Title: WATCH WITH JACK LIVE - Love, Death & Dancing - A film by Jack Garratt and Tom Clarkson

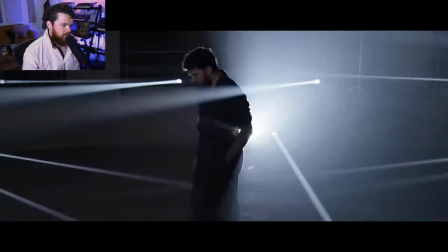(30:20)
This was hard, this bit, because it's so joyous, and I'm not always joyous.
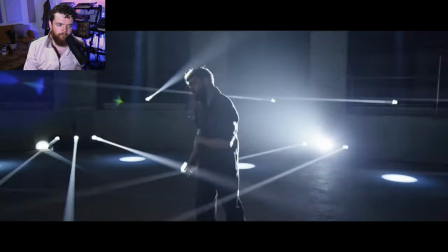(30:27)
Old Enough was hard as well, because that's a performance. The Old Enough dance is a performance.
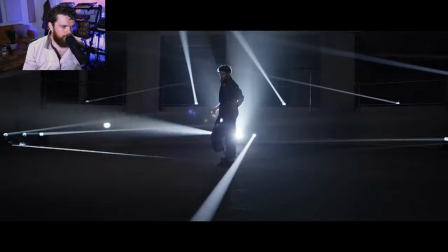(30:33)
That's me having a intimate relationship with a coat, which, you know, we'll get to.
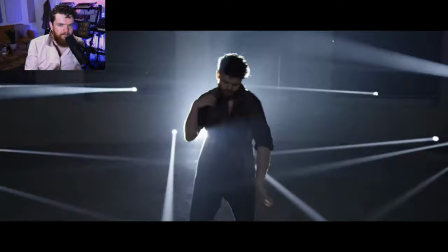(30:41)
So this dance that Liv and I choreographed, this is obviously very much inspired by David Byrne and Talking Heads.
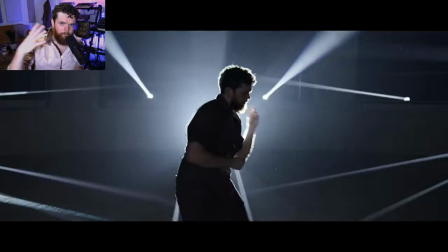(30:47)
I wanted to create like a 16-step repeat sequence of movement.
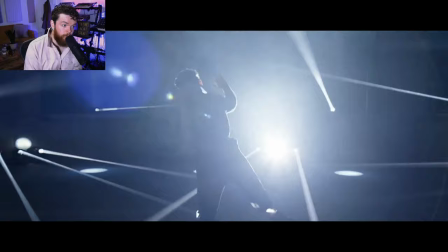(30:51)
And then I wanted to, the whole point of it, that's like a rule, that's a glass ceiling, and my job as a character here is to break through it.
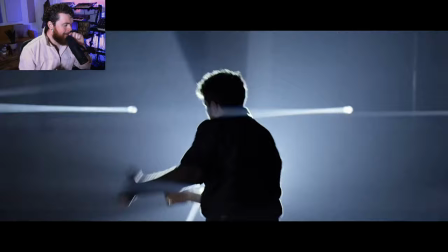(31:00)
And I start deviating, I start kind of like enjoying and feeling myself a little bit more. The whole point being that when the horns kick in, I can just let go.
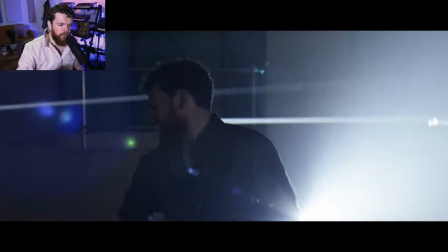(31:09)
I can break through the shackles of those movements. The movements are not supposed to confine me.
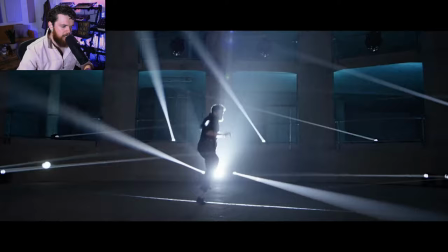(31:16)
They're supposed to be like a mantra, just a repetition of positivity. And then I get to a point where I can do this.
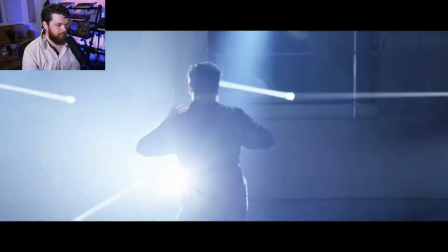(31:26)
Yeah.
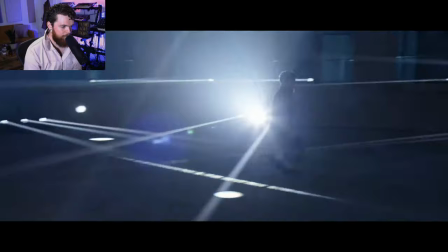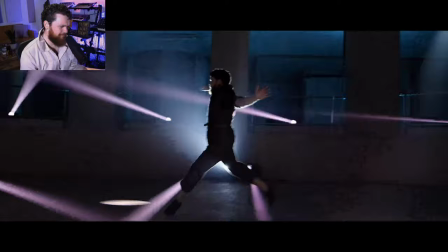(31:38)
I love this leap. Spin, get it, Jack.
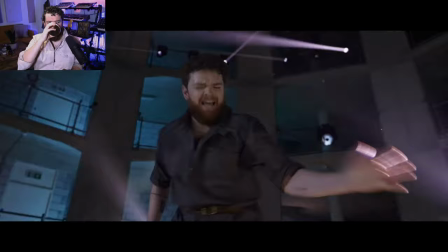(31:43)
Go on, mate. That's top work. Top work. You're hired.
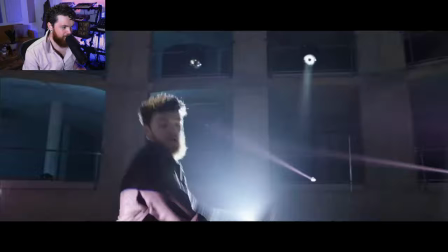(31:50)
I didn't do that move well. I could have done that better. I think I did do that better. I was very tired.
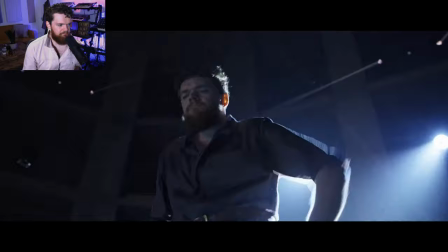(31:56)
And then back to the routine at the end.
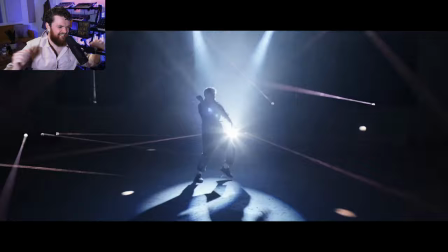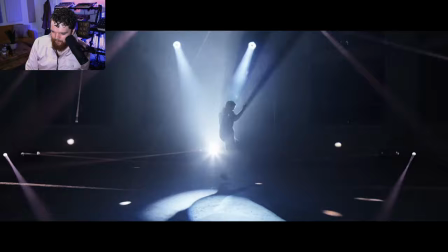(32:04)
Yeah, sick.
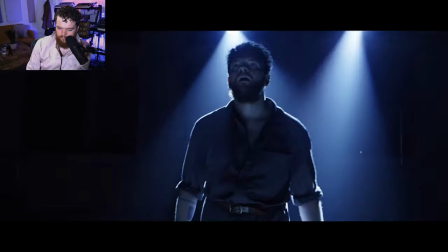(32:12)
Yeah, it feels incredibly different now that a few months have passed.
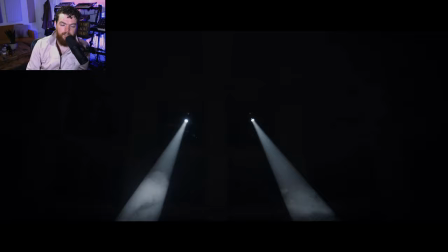(32:19)
That's another hero pose. That's another one. Another significant change has happened. Another moment has passed. It's a new chapter, I guess. Oh God, I love this one so much.
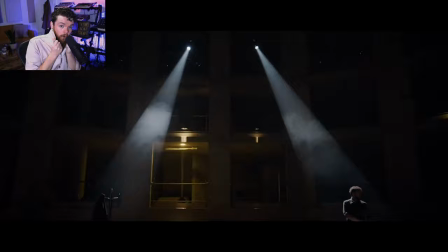(32:32)
They're all so good. Oh, this one's so good.
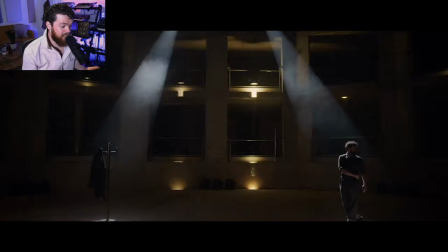(32:38)
This deserves awards. Can someone make me an award for just this video, please? Because it deserves it.
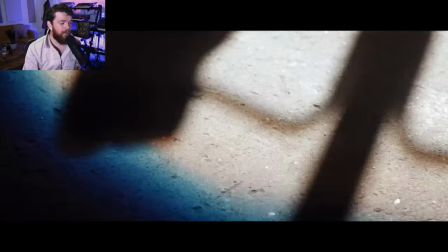(32:45)
The choreography, the prop, the costume, the makeup, the lighting, the direction, the writing.
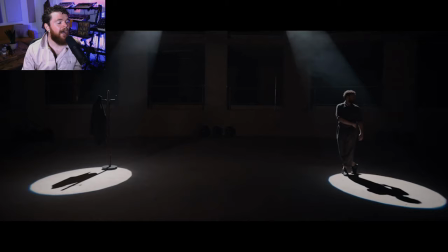(32:54)
Oh my God. Ooh, look at that silhouette. Look at that. Look at that iconic shot.
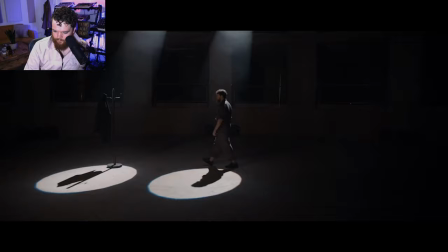(33:11)
Ugh.
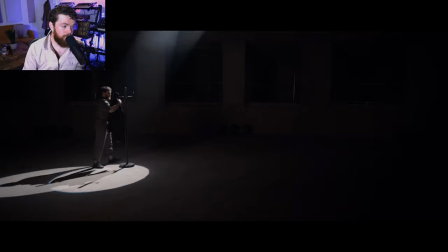(33:16)
So this was a real gamble. There was no way in which I knew I was going to be able to do this sort of a performance, and thank God I could.
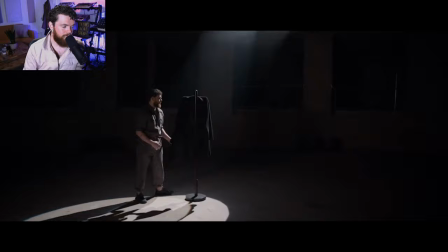(33:26)
Because,
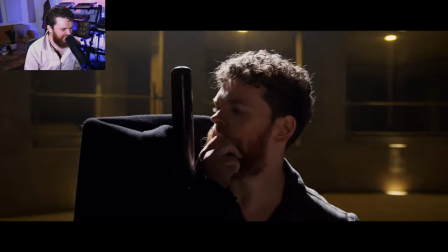(33:32)
it really could have not worked if I wasn't able to do it, and thankfully I was. It's great, isn't it?
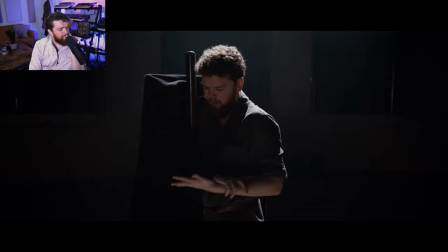(33:42)
Come on, man.
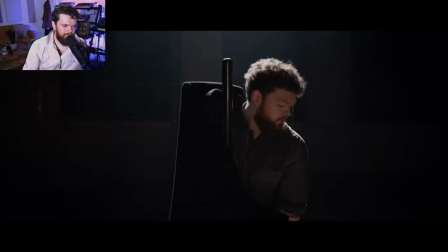(33:47)
Acting. Look at that, softly holding the coat so as not to give away that there's nothing in it.
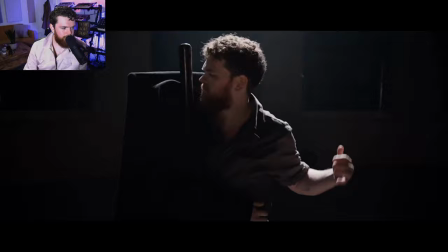(33:57)
Spatial.
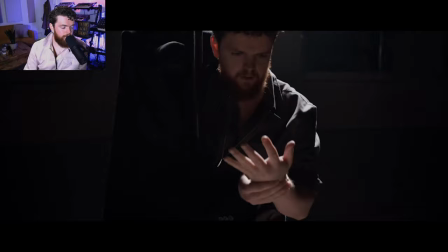Freddie Mercury on the vocals there.
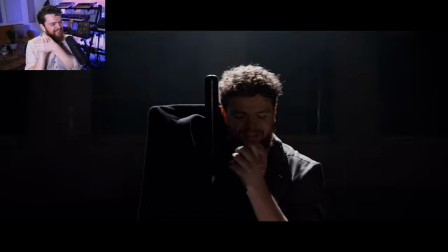(34:07)
I love that bit. Doing the hand differently. That was so sick.
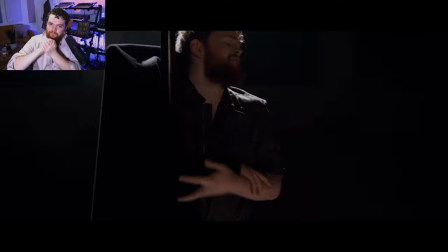(34:14)
And swaying using the wrist to kind of create the impression that there's forced movement from like another body.
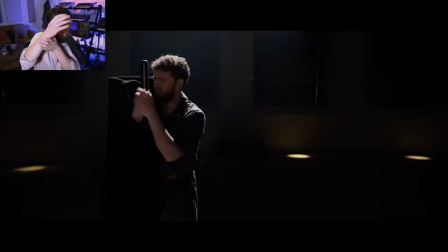(34:23)
Yeah, sick. Grab the hand. No, I don't want it. Oh, and the fucking, I'd forgotten about that as well.